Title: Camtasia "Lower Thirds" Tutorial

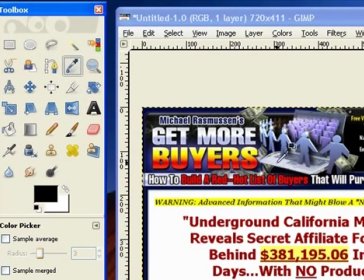And the other reason I like to use this screenshot method is that for a video like this,
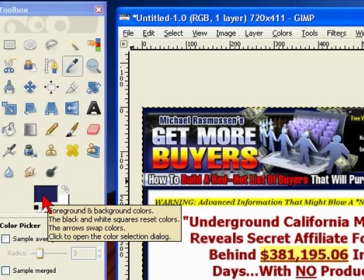where there's some really good graphics design work already done, I can easily pick a complementary color with this little tool.
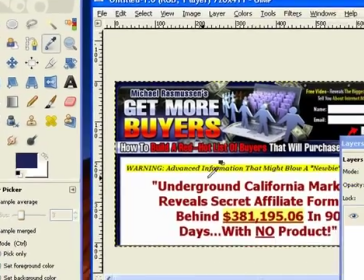Now the real power of using an application like this has to do with layers.
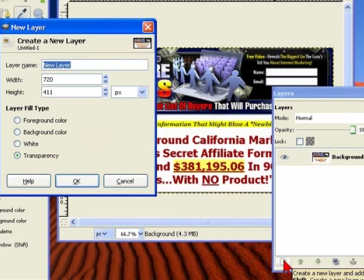From the Layers window, I'll create a new layer, and
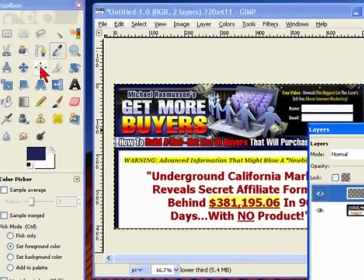with that layer selected, let's take the Rectangle tool and just draw out a box for our lower third at the bottom.
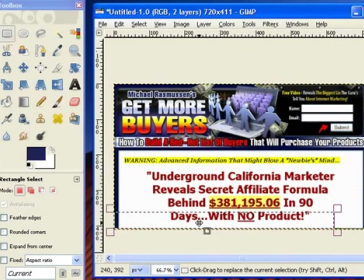To fill this in with the complementary color we picked, instead of making it a solid, which looks blocky, remember,
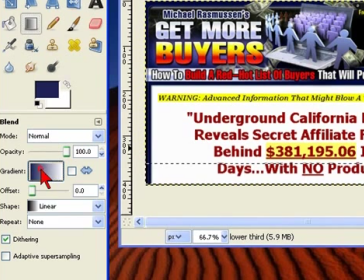I'm going to use the Gradient tool and choose Foreground to Transparent. I'm also going to set the offset to about 40 so it's a little darker.
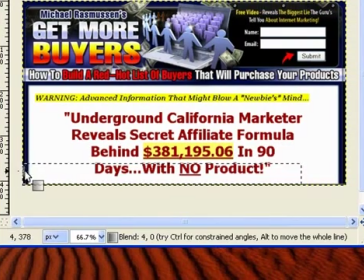And then click and hold from the left side, drag it about three-quarters of the way across, and let go.
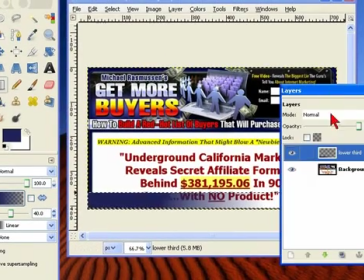And there's our shape layer. For the text part, I think I'll grab another complementary color here with the color picker.
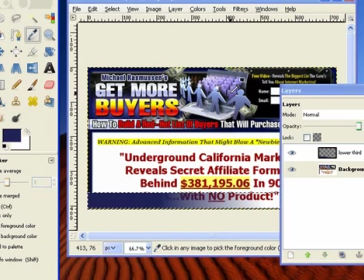We could use white, but this will blend in a little bit more and not be quite so glaring.
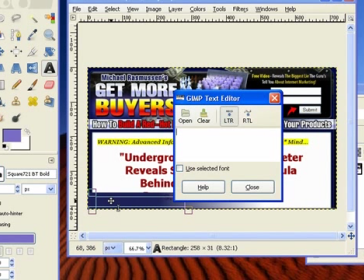And then the text tool, and just type in our lower third message. Choose whatever fonts or typeset you want. Get it into position where I want.
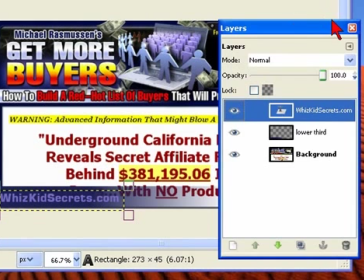and now watch in stunned amazement as my hands never leave my arms when
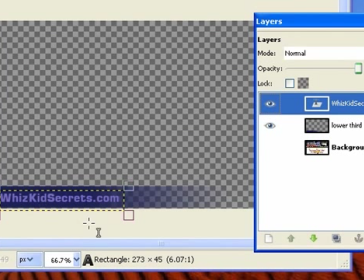I turn off the little eye for the background layer a very cool lower third graphic.
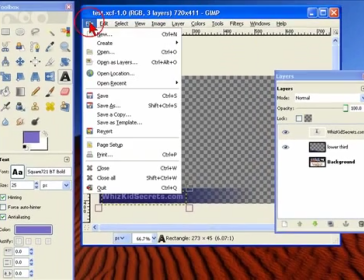Yeah. And to make a file that we can use in Camtasia.
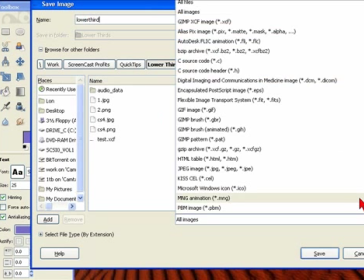So do a save as a PNG image.
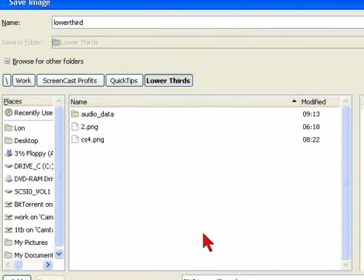Not a JPEG, not a GIF, a PNG.
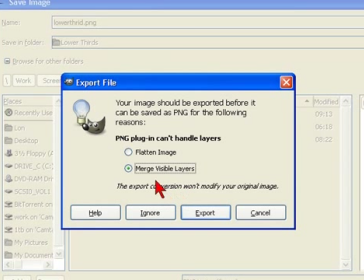GIMP will then let us merge the layers together when we save, and the defaults for the rest work fine here.
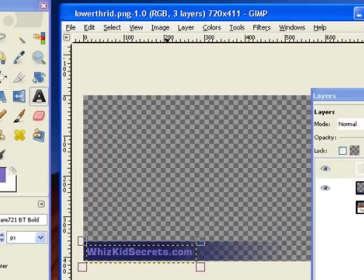With our image saved, let's jump back to Camtasia, and we'll use this image by going to Callouts,
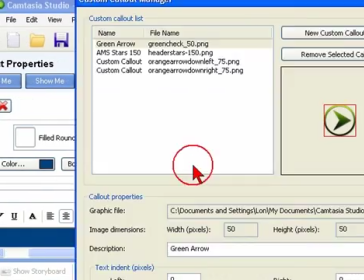Custom Callouts, and Add New Custom Callout.
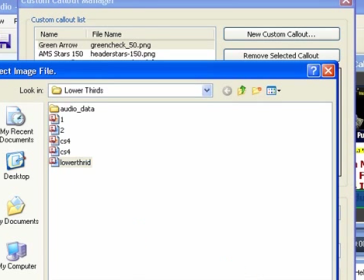We'll pick our image, give it a name,
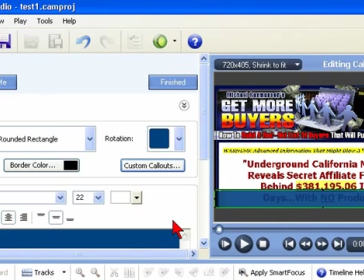lower third, and then select it from the drop-down list of available call-outs.
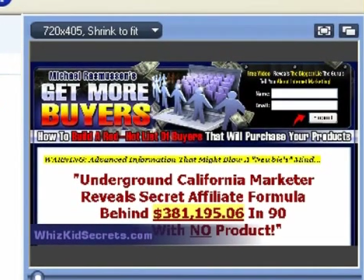Nice. That's nice.
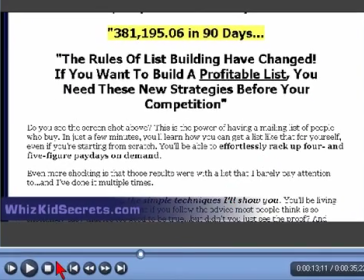And the really sweet part of using this custom call-out approach, you can use it over and over again.
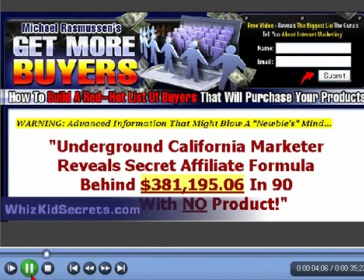taking some time to create or having one professionally created
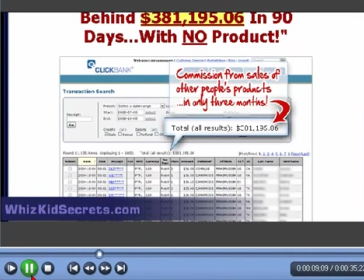for you is time and money well spent so
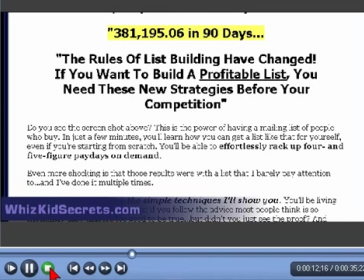to wrap up just a couple of quick comments about lower thirds branding and watermarks in general first if you look at most professionally produced videos you'll rarely see a lower third throughout the entire length
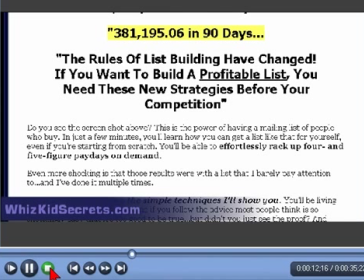of the video. Why? Because it's distracting and quite frankly comes off looking like amateur night at a local karaoke bar.
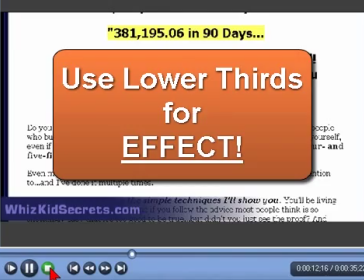Pros use lower thirds for effect.
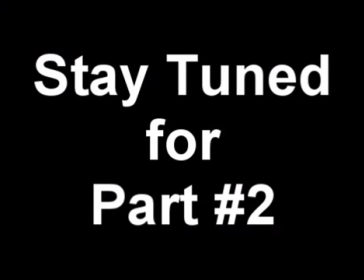Stay tuned for video number two in the De-Crapifying Doyle series and I'll show you exactly how to do that.
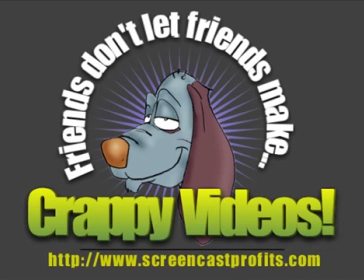So Todd, thanks for watching and remember, friends don't like friends with crappy videos.